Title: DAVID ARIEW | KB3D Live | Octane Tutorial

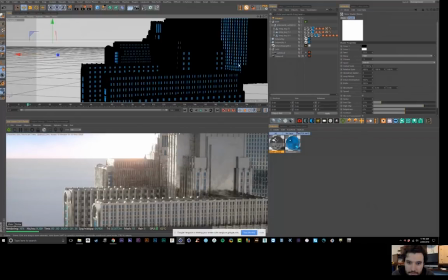57:49 And then I was like trying to fill them with some kind of volume, like some kind of movement, like glowy inside particles, and that wasn't working well either. But then I was like, why not just wrap some kind of cool texture and let the texture do the work? And so it was a mix of that, and then there was like a Fresnel effect with a thin film shader,
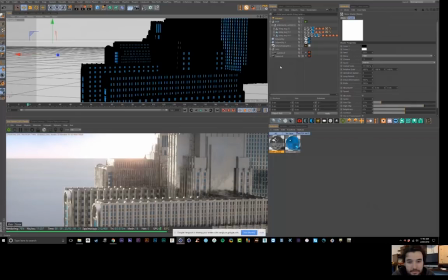58:09 so you get kind of multicolored, like iridescent look on the edges. And at one point I stumbled onto, I accidentally made them semi-transparent, but that looked cool too. So they're weirdly semi-transparent in the space scenes. And then I also piped in like a gold fleck type material so that you catch these little sparkles as well on the tail.
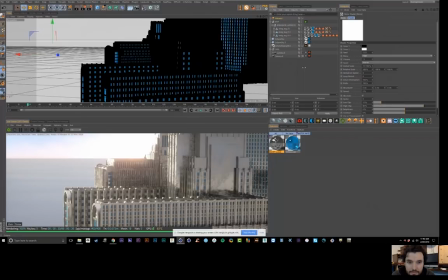58:27 So yeah, that was the main thing that I did with the whales, other than I slowed down the movement a ton. Like the default movement was really fast and didn't make this, like if you want something to look big and sell the scale, you needed to move a lot slower.
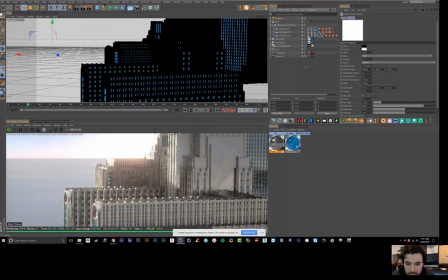58:41 So I slowed down the movement a ton. I think I baked it out and slowed it down. And then retextured the whales. So there was none of the original UV maps, which weren't even working very well anyway. I was having trouble with that too because it was a model from Max and there was a bunch of conversion crap that I had to go through.
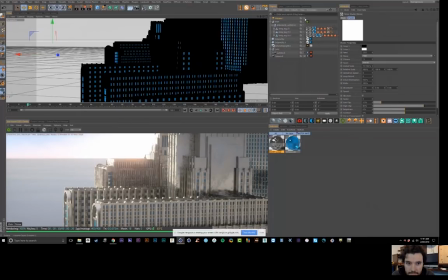58:57 But yeah, so that's about the whales. And then that volume box, I'm gonna turn it off for now.
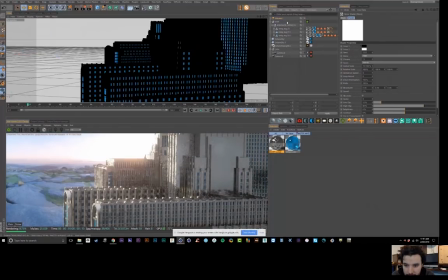59:03 But that was the idea, high and low clip. I think when I took this down, usually I think this is somehow inverted, but usually when you clip it this way, you get fewer clouds. And more, kind of more holes in the clouds essentially. But yeah, so everything even if I go back here,
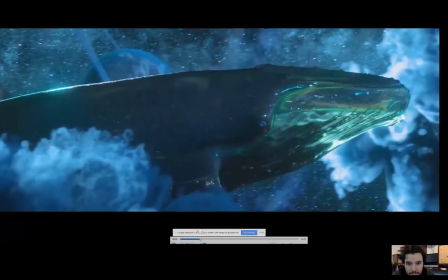59:23 and here's quickly, I'm just jumping around, but this shot, this next one here shows, there it is.
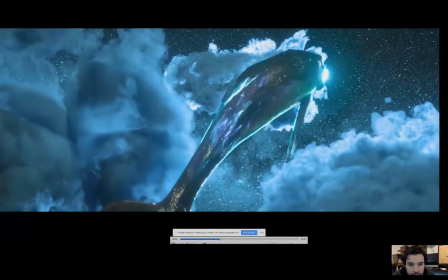59:29 This one I think shows off the texture the best. So this animated fractal texture, and I think I used video copilots like,
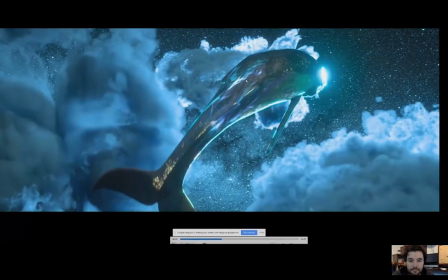59:37 what's that, Color Vibrance to create this kind of look here with the glowy stuff. So a lot of that's out of After Effects with this two-tone like cyan and blue.
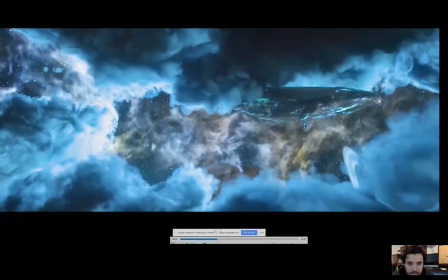59:47 And originally I had it more of a purple, but he wanted this cyan to match his album art.
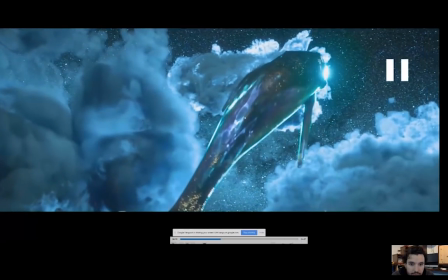59:52 And then these gold flecks are in there, and I think that gives it almost more life than anything else.
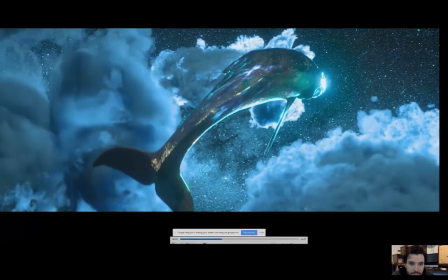59:58 And then I made sure to rim light, the whale. And then
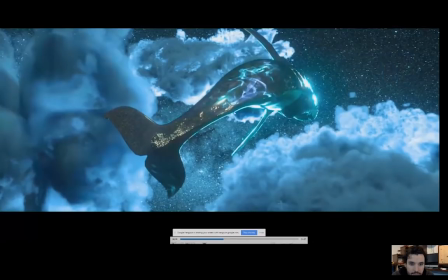60:05 the last thing is that iridescent like texture is causing this rim light to go really cyan. So if I had just adjusted that thin film shader, then I would get lots of different colors.
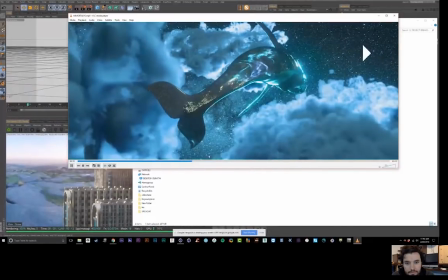60:17 But I went with this cyan look. Cool.
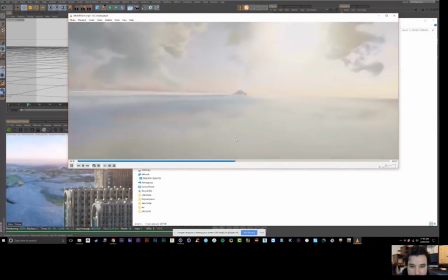60:21 And then, because this is a transition between two worlds, and so you have to match up the two camera moves and, somehow get the cloud layers to blend.
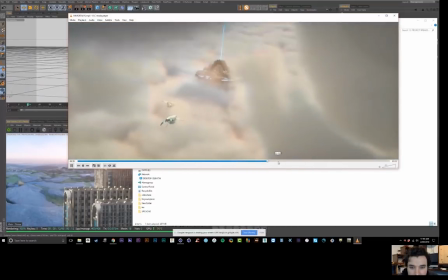60:29 So that was tricky. But I was going to talk, I think, about this shot here.
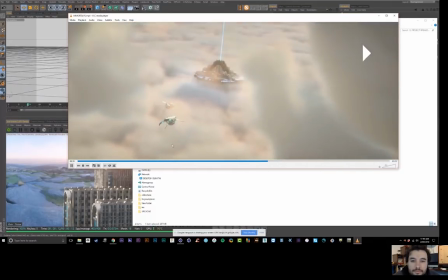60:35 So again, this whole bottom layer was just one really long fog volume box.
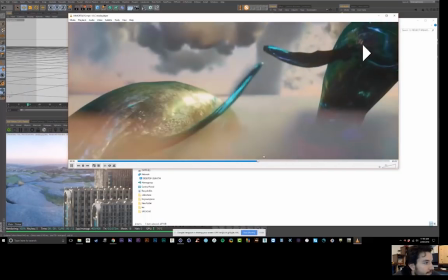60:41 And then this top layer is just another big box sitting on top of that.
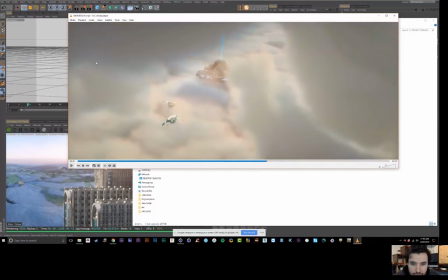60:46 So this whole shot is composed of just two large fog volumes.
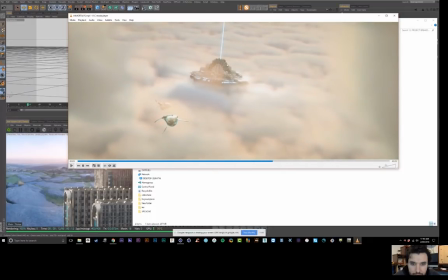60:49 And then I've got my spaceship here with the KitBash3d stuff, and then that's the scatter buildings there that are giving it even more detail.
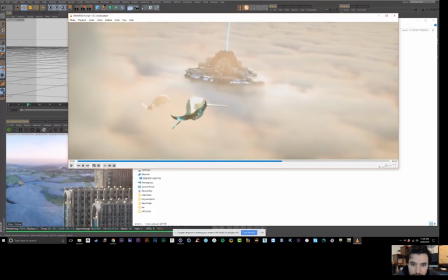60:58 And the spaceship I actually had from Turbo Squid that I purchased for my space music video, but we never ended up using it, so I just pulled it out for this one, and it worked well. I think I flipped it upside down and then used it as like the base or something.
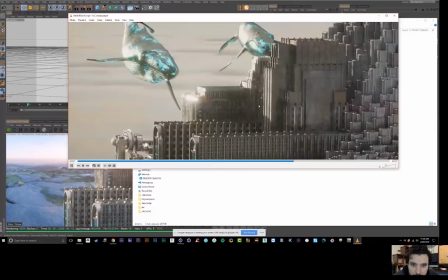61:13 This is the next shot that I want to talk about with this texturing.
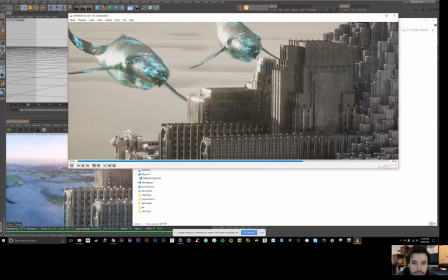61:18 The city, and I like this shot a lot because of the super long lens look, and how these
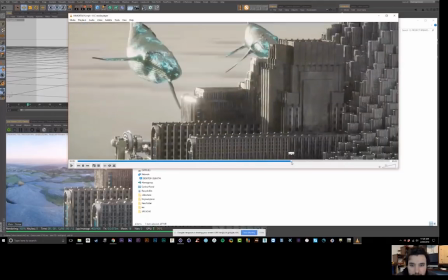61:28 whales, it just makes them feel really massive, and I loved working with Ivan Torrent because the music was also inspirational, and there are these hard-hitting moments, and he also adjusted things, like for the end resolve,
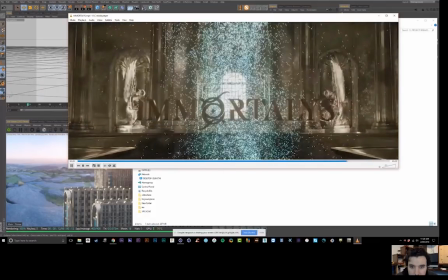61:42 where this hits, he like added in one of those like super bassy like
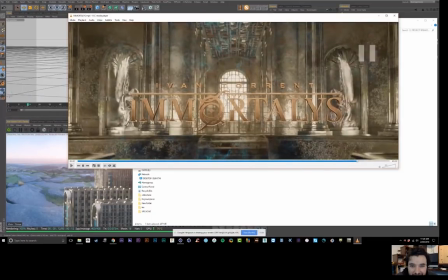61:48 So yeah, he was able to add in like whale sounds and little elements like that.
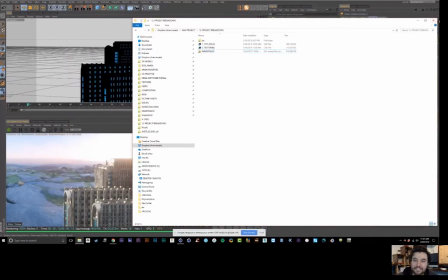61:54 So that was pretty sweet working with someone equally talented in a different realm.